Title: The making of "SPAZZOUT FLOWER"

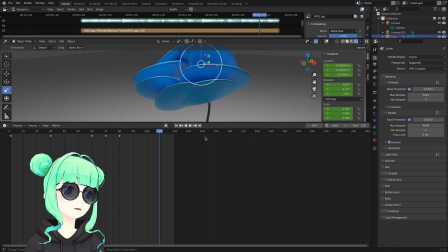(24:35)
So, yeah, that's about it. But I'm going to add one more thing. I did one thing on purpose for the animation. So if you listen closely,
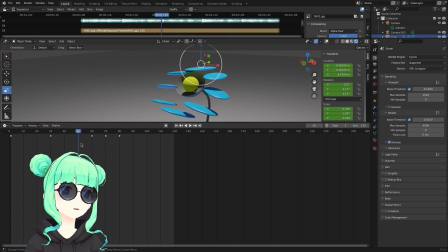(24:53)
you can hear a loud snare hitting around the frame, maybe 75, or maybe before that.
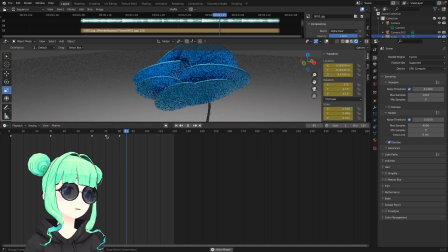(25:10)
you can hear a loud snare hitting. Yeah, maybe 74 or 73. Yeah, maybe 73. I don't know. So, what I wanted to do was to
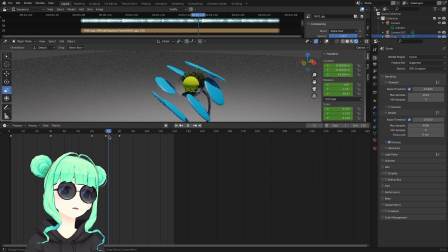(25:29)
make these flower petals go bigger when the snare hits. I wanted to um, make it like audio reactive, you know, make it move to the sound.
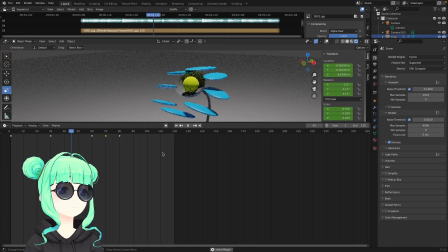Yeah, so that's what I did on purpose for this artwork. And I think
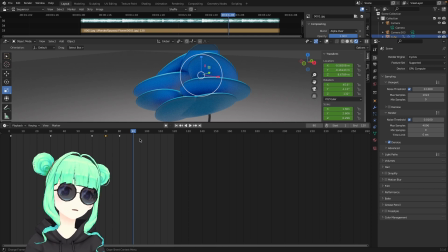(26:04)
not many of you will notice, but the motion is actually slightly delayed to the sound.
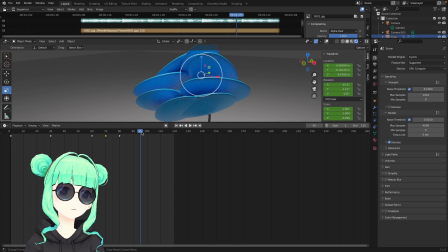(26:20)
Yeah, you can see that the flower petals are moving slightly slower than the actual, the sound of snare hitting. And I wanted to keep it like this because I like this
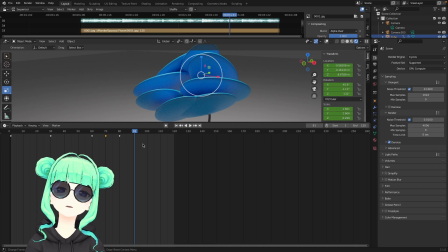(26:41)
a little bit off, a little bit off from the grid, but it's still kind of matching to the sound. Um, I don't know how to explain it.
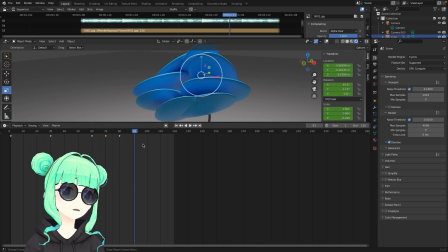(27:02)
I kept it like this because I wanted to make it a little bit delayed to the sound, but it is still matching to the sound. So it's not really far away. And of course, at this point,
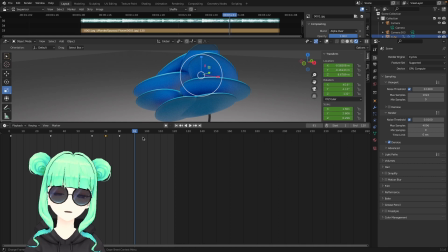(27:22)
I can hear some of you saying that, well, you can just keep make the fifth keyframe towards to frame number 75 or 74-ish.
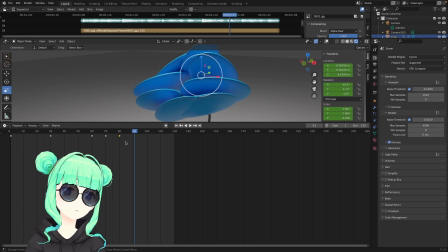(27:38)
Yeah, that's also possible to make it more the motion sharper and more audio reactive and kind of modern, but I like this kind of
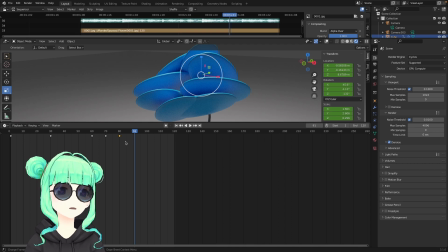(27:55)
it's not vintage, but kind of primitive vibe to it, and I like it personally, so that's why I kept it like this.
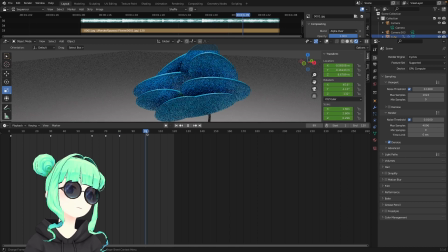(28:10)
So yeah, that was another comment I wanted to state here. That's pretty much it, I think. So yeah, here it is.
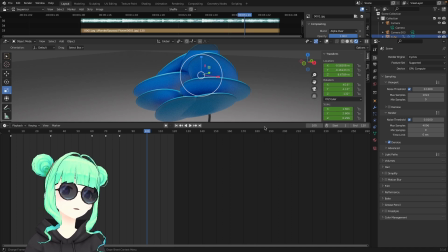(28:23)
This is my first breakdown or the making of SPAZZOUT FLOWER video here.
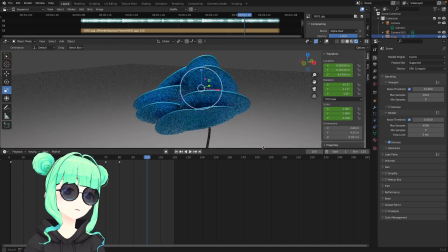(28:32)
I hope you all enjoyed it. Before finishing it, I'm gonna comment on the whole thing.